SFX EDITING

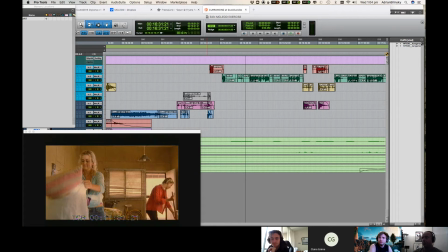2474s
It just establishes that we're there in the morning, So that's something else that you may think about putting in there if you want to, Sometimes also, just to give it a bit more depth,
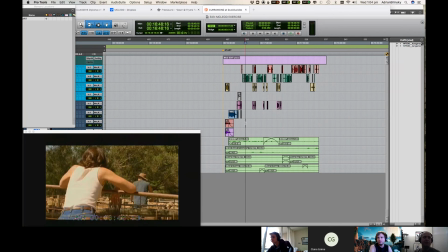2486s
see how here we're kind of, we start far away and they're far away from each other. And what happens during the scene is they get closer and closer and closer together, and they wind up right under like this tree here.
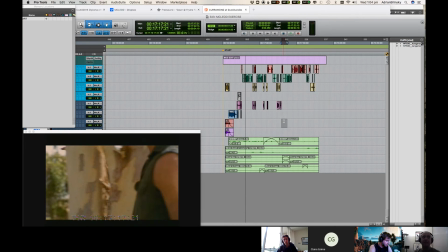2499s
What you might want to do is maybe get like a single insect kind of buzzing and just bring that in slowly. And it's going to slightly change the background so that as they get closer, we kind of perceive it a little bit. But that's, if it's quick turnaround TV or something like that, you probably wouldn't go to that extreme.
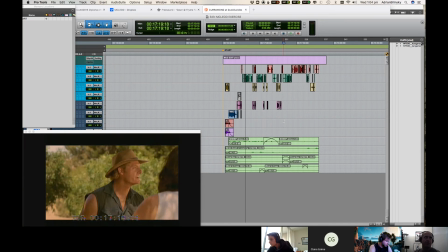2515s
Just saying that they are some options that you have as far as your sound effects are concerned. Yep. Right.
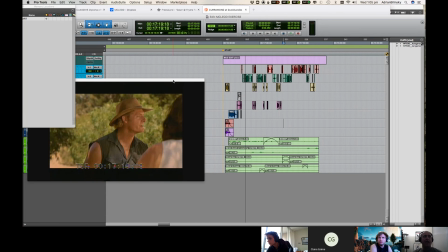2525s
Well, what I might do, have a little bit of a go at this sort of stuff if you want to.
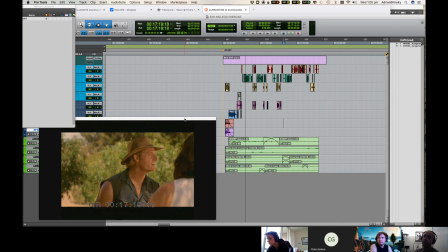2532s
I might stop the recording here because we are going to have a look at importing some music as well. But I think if I separate the, the final sound effects thing that we just did to like a music lesson, that'll probably be a good thing, and you can sort of choose between the recordings. Yeah. So we'll stop this for now. Great.